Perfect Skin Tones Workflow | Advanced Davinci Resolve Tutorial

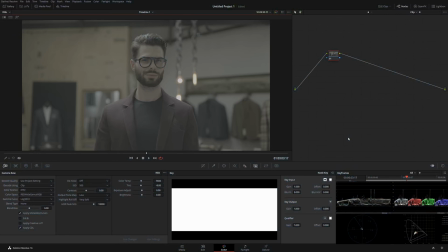(0:04)
In today's really cool color grading tutorial, I'm gonna show you how to work with the skin tones,
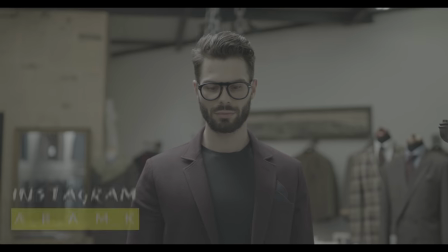(0:10)
and we're gonna be creating on top of that very interesting teal and orange look.
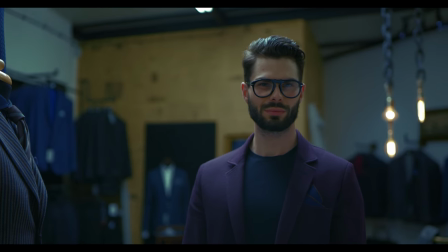(0:16)
It's gonna look like a blockbuster, I promise, and I'm gonna show you some sneaky techniques I bet you guys didn't know about.
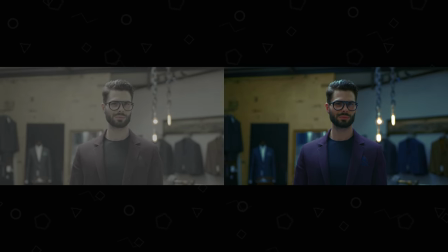(0:23)
So here we have clip from raw film,
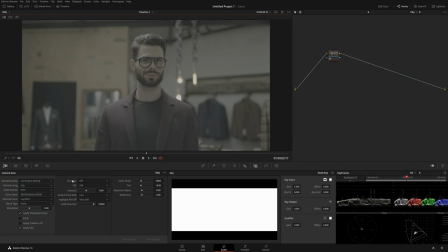(0:27)
and by the way, if you want to get stock footage, I have 25%
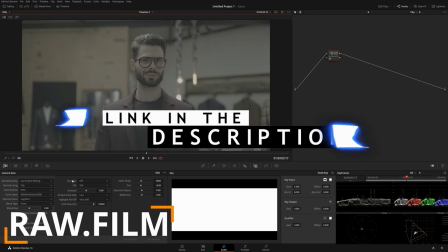(0:34)
discount link. It's all in the description below. Make sure to check it out. So here we have a store manager clip.
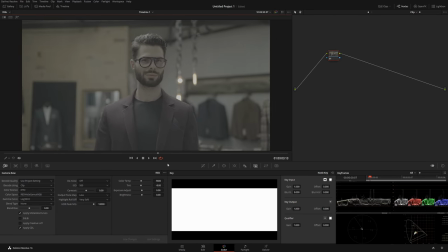(0:41)
The guy's kind of smirking a little bit. Really cool shot. Camera goes around him.
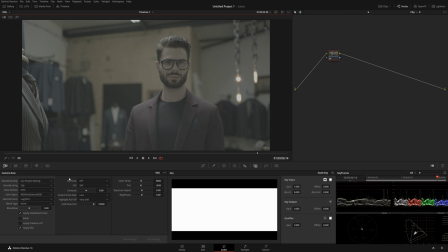(0:46)
It's been shot on red, and by the way, I've been getting asked a lot about S-Log2 and other different log formats, and I have to tell you that it doesn't matter.
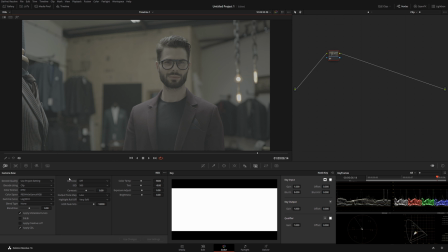(0:59)
It's either S-Log2 or S-Log3 or anything, the V-Log, whatever it is, the concept remains the same. So wherever you guys read that it's all different is complete nonsense. The techniques and everything is absolutely the same, okay?
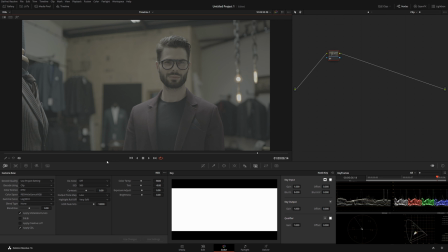(1:16)
So it doesn't matter if it's RED or RE or even DSLR for that matter.
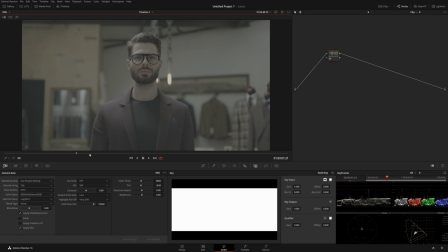(1:21)
As long as it's shot correctly flat, you can do what I'm doing right now, okay? So you don't need to have $100,000 setup. All right, enough chit chat, let's get started. So the first thing I'm gonna do is balance, okay? I'm gonna label this node, balance, okay?
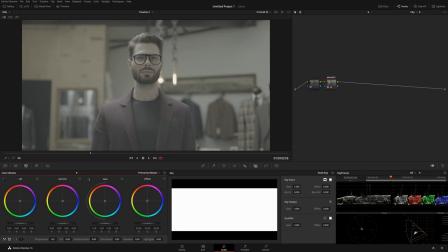(1:41)
And what I'm gonna do, I'm gonna pop a little bit of highlights, and I'm gonna bring down a little bit of shadows. Now, big mistake a lot of people do is they try to bring shadow all the way down. Well, that's not correct, because if you look at the shot, we don't really have anything pure black, you know, completely in the shadow somewhere, pitch black, that we would bring our lift all the way down. So always keep an eye on that. Make sure you don't do that silly mistake, because in that case, your shot gonna look a little bit silly. So I'm gonna increase a little bit of highlights, of gain. That way we get nice overall exposure. Okay, so that looks pretty good.
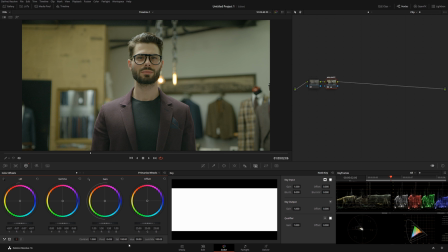(2:26)
In the very same note, I'm gonna add saturation. Generally, I don't recommend adding things in the same note. So for the sake of tutorial, I'm gonna do it, but you should be doing separate notes.
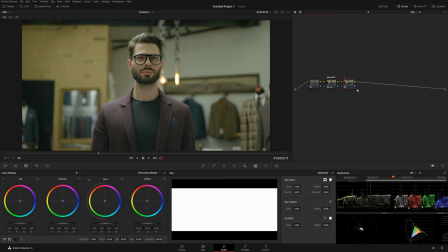(2:40)
That way you have the maximum control. Okay, I'm gonna do a new note, and I'm gonna call it WB for white balance. Now, I'm gonna white balance this by vector scope over here. We can see that it's a little bit on a warmer slash greener side.
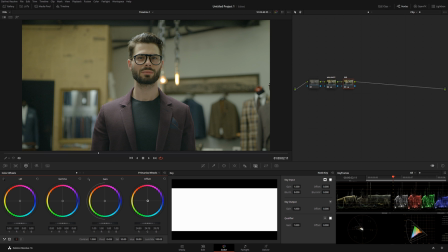(2:57)
So simply what I'm gonna do, I'm gonna grab offset, and I'm just going to move this thing more to a neutral territory. Okay, somewhere over here. And if I'm gonna toggle before and after, we can see how big of a difference that makes.
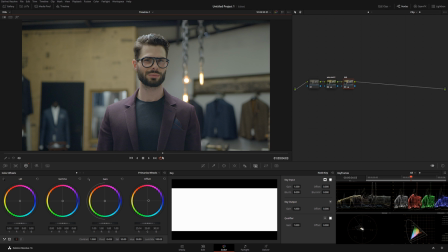(3:14)
So I think right now the skin and everything is more neutral than before, because before it was very green a little bit. So that's really good. So now we have balance, and now we have the white adjustment. Now I want to start a little bit with the luma.
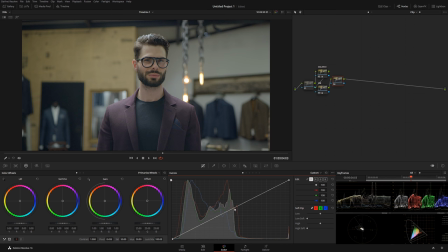(3:34)
And a little secret about luma: whenever you bring down just the brightness, okay, without affecting saturation, you get in most cases very nice rich skin tone.
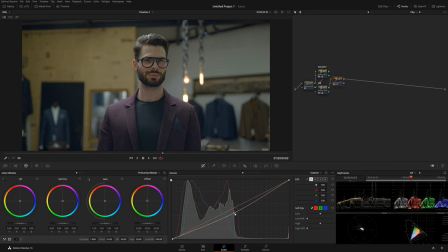(3:46)
Okay, so I'm gonna start bringing it down. Okay, if you guys not sure where exactly the skin is, there's a couple ways you can do. You can use false color. Let me demonstrate. Okay, you can use the false color monitor, or you can use the false color LUT.
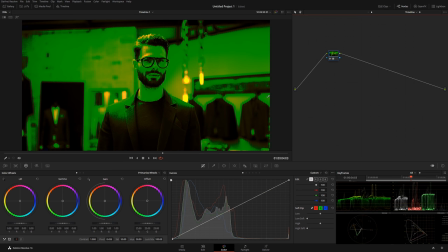(4:06)
Okay, just like this.